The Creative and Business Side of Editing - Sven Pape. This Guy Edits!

And that really sort of inspired this talk that I gave just a few weeks ago, actually, at a film school that I was teaching to the students to really make them become aware that, yes, you want to be a filmmaker, but you're going out there, and there's so much more opportunities for you out there as a storyteller. And editing is a crucial part in the audiovisual medium. So I want to encourage the students, and not everybody in those classes are editors, I want to encourage them to be editing. And to be editing, to tell stories. and that's sort of what the channel is also about it's it's not the tech side I talk very little about how to how to fix a problem or how to use the software I'm using the software as a tool to tell stories and what are the important parts to make scenes work I wanted to play another clip this is an episode that I just recently posted because since since the movie's launch we're done, the channel is evolving. And this is a clip that shows what are three common mistakes that every beginner editors make. And this may be a little beginner stuff for you, but it's also you should maybe watch it and just look at the storytelling as well, how this is being told.
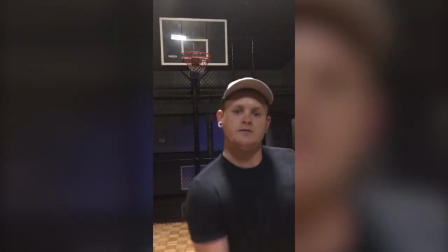[5:35]
In this tutorial, I'll cover three mistakes that almost all beginner editors make. And I mean this.
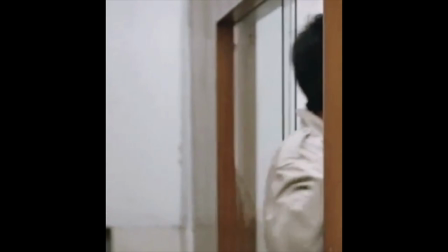[5:42]
I'm familiar with these mistakes because I was once guilty of making them too. A common mistake when you start editing is cutting too early.
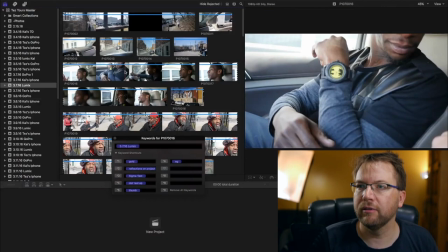[5:50]
It is important to know a fair amount about your available footage before you make your first cut.
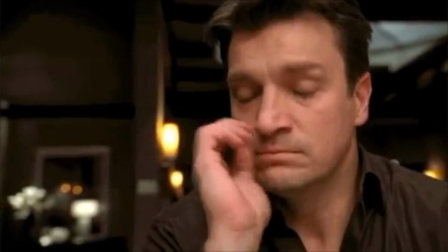[5:54] And that's probably the nicest looking footage we have.
If you don't know what you have and what's good, you run the risk of editing yourself into a corner.
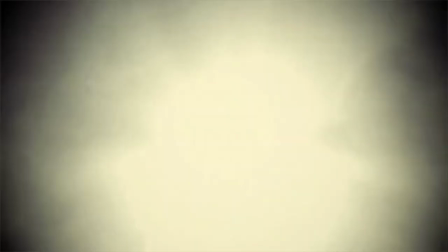[6:05]
So find all the gold and uncover it first. Don't just watch the footage. Your brain can't hold on to these fleeting shots unless you work with them.
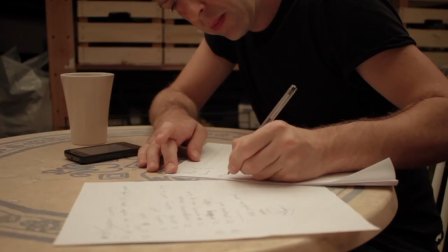[6:13]
This process is called selecting and that can be different for every editor.
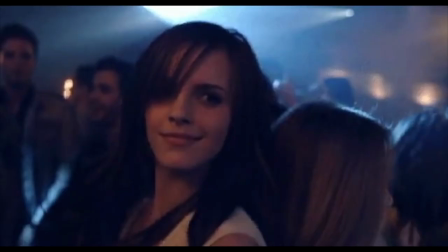[6:16]
Some take handwritten notes as they watch the footage, others build extensive select reels and yet there are some that dance to it.
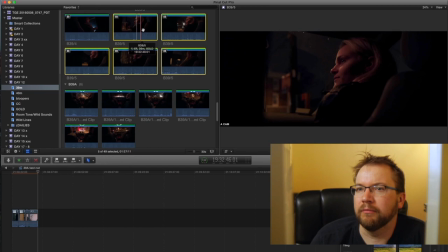[6:23]
I don't know if that works but maybe I should try that. Whatever your process, important is that you actively work with the material.
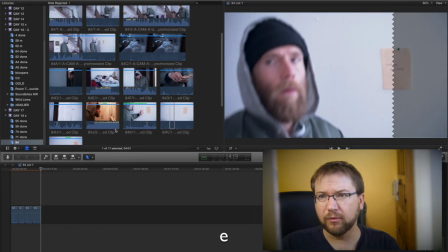[6:31]
Because once you start editing you want to to have all these shots readily available to you so that the magic happens.
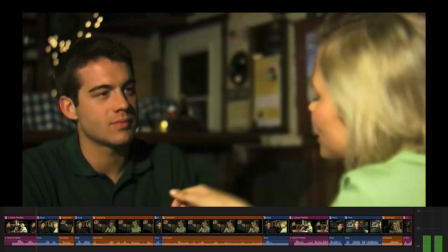[6:39]
Rookies usually don't use split edits, also called J and L cuts. Notice how the dialogue starts right as we cut to the actor's face.
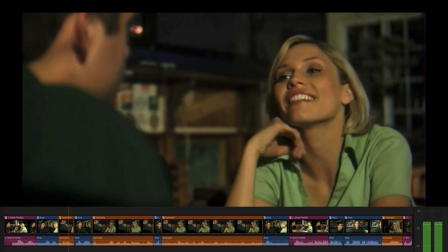[6:46] I was so lonely, until now. So do you think I'm that right lady?
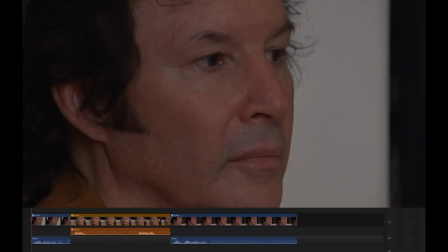[6:52] Maybe, do you think I'm the ideal man? I haven't told you the truth though.
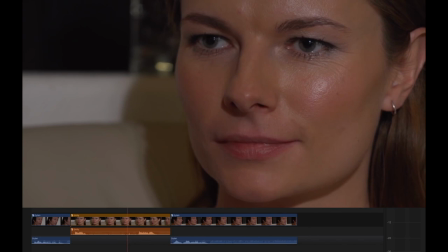[6:58] I knew it.
That makes for a choppy and awkward cut. Now let's take the scene and let the dialogue pre-lab the visual.
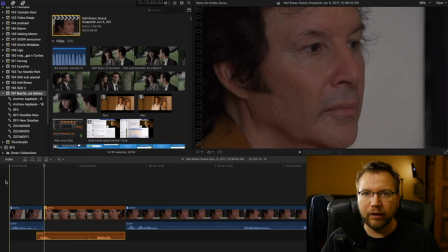[7:04]
I am just going to roll back the video. Suddenly, it's as if the cut seems to disappear.
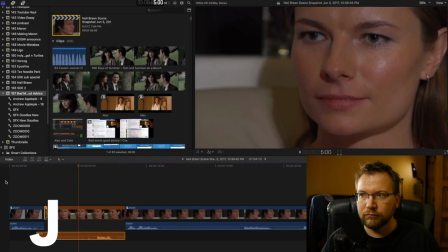[7:11]
Let's see if I'm right.
I haven't told you the truth, though. I knew it.
I demonstrated J or L cutting in a recent video. The key is to understand the purpose and meaning of the conversation to decide whether a split edit is appropriate.
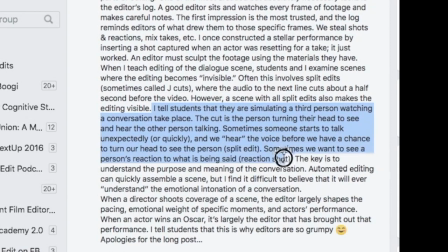[7:24]
Michael Grabowski tells his students that they are simulating a third person watching a conversation take place. The cut is the person turning their head. to see and hear the other person talking.
There is another girl.
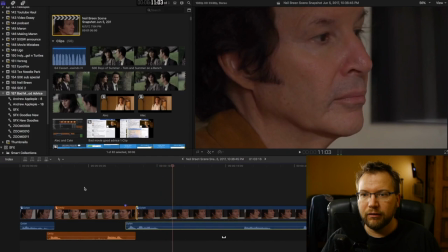[7:36] No, that is not true.
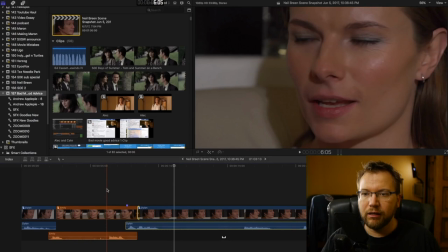[7:38]
Sometimes someone starts to talk unexpectedly or quickly and we hear the voice before we have a chance to turn our head to see the person.
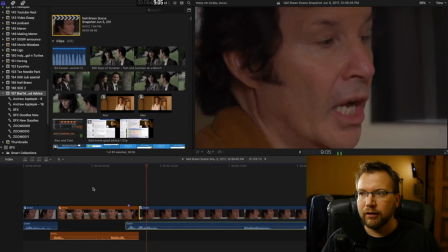[7:45]
That's the split edit.
There is another girl. No, that is not true.
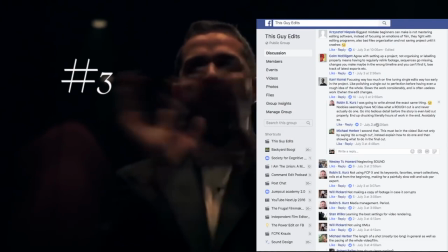[7:51]
Perfect. Now this doesn't feel awkward. I wanted to know what you think are some of the most common rookie mistakes.
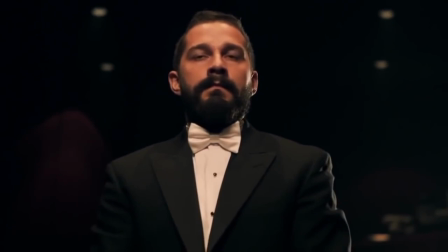[7:59]
And the number one response, having no, or very chaotic, workflow.
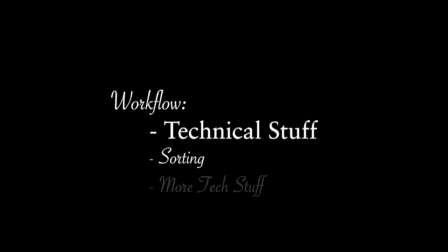[8:07]
That includes file and media management, bin organization, correct sequence and compression settings, outputting, all that mumbo jumbo.